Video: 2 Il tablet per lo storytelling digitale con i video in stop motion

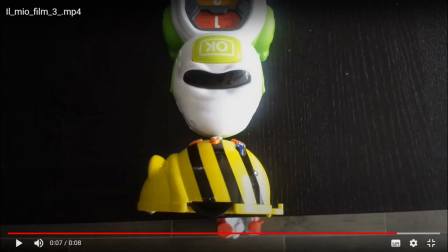interessante poi questo lavoro se ci pensate sulle inquadrature, soprattutto se lo fate con i ragazzi un po' più grandi, perché insomma si lavora anche proprio sul linguaggio televisivo, il linguaggio cinematografico, eccetera, Al di là del multimedia in senso tecnico,
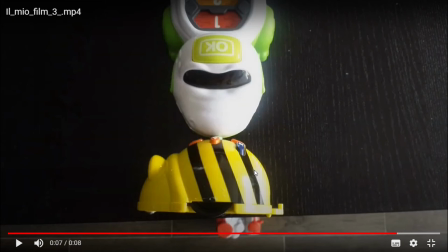dove per multimedia intendo semplicemente la gestione del file immagine o del file audio o del file video, ma anche proprio sul linguaggio, inquadrature. Ora, considerate che questo è un video semplice che ho fatto in una mezz'ora l'altro giorno in ufficio,
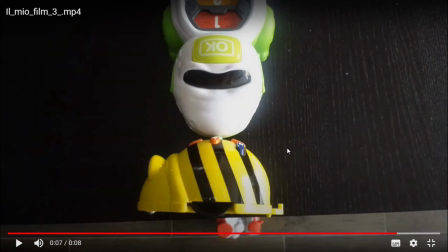quindi uno può fare tante cose, soprattutto come lavoro di gruppo, potete fare delle cose molto più elaborate.
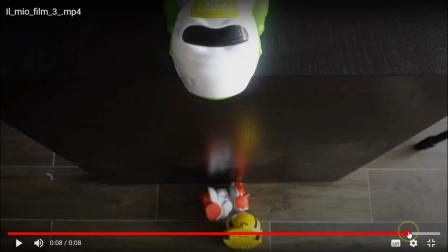E poi, vedete, c'era un altro fotogramma dove c'è il doc giù, ok, quindi, sì, il doc, scusate, anche il b-bot giù, per questo vi dicevo, ricordatevi che il b-bot appare giù per farvi vedere che poi ho
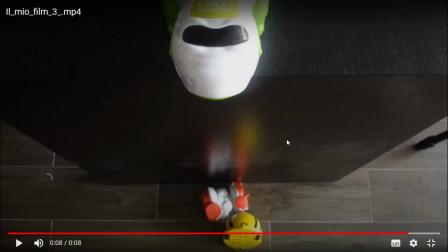creato un altro pezzo di narrazione che però non era in continuità con quello precedente, è stato proprio spostare il tablet e fare una nuova inquadratura,
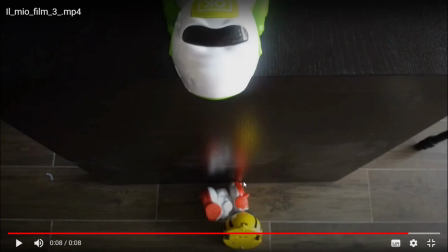proprio come si fa nel cinema, e poi viene attaccata e sembra che sia la naturale prosecuzione io che la precedente, ma in realtà ho cambiato la posizione, ho rispostato gli oggetti, ma uno quando vede il finale non se ne accorge, ok?
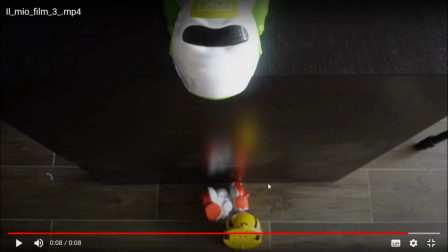di là ve ne accorgevate perché c'era il video del making of ma questo è il video finale e vi sembra naturale che tutto sia stato magari girato una cosa dietro l'altra in realtà no nella prima stesura del video l'avevo fatto in quel modo come vi ho mostrato nel video del making of
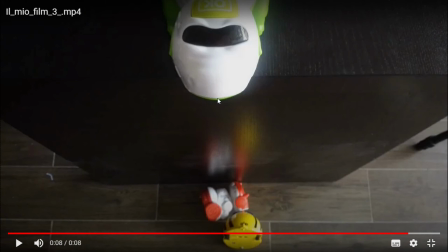e poi però ho detto sarebbe interessante aggiungere un'inquadratura diversa e quindi poi ho aggiunto quest'altro pezzo
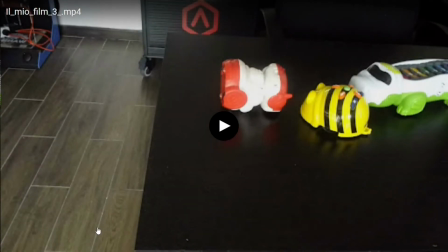anche con un'inquadratura appunto dal basso poi finale del
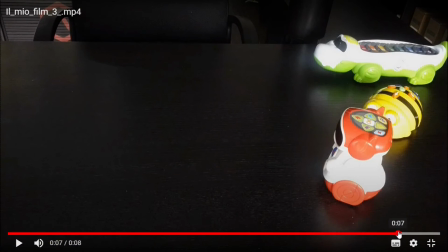coccodrillo killer in qualche modo,
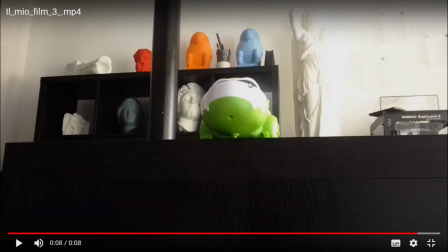compiaciuto, uno avrebbe dovuto in qualche modo usare una specie di effetto speciale, magari mettere una basetta che non si vedeva nell'inquadratura dove lo sguardo del coccodrillo poi fosse rivolto verso il basso ok,
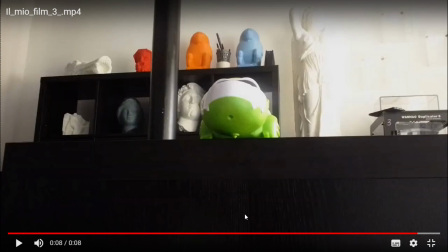la cosa interessante è che come ho fatto ad aggiungere queste foto,
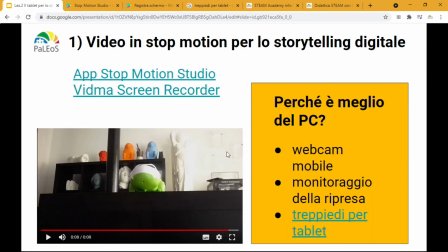questi altri fotogrammi semplice, rientro dentro il video del making of per farvi rivedere come era
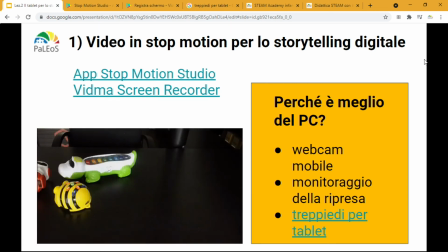l'interfaccia dell'applicazione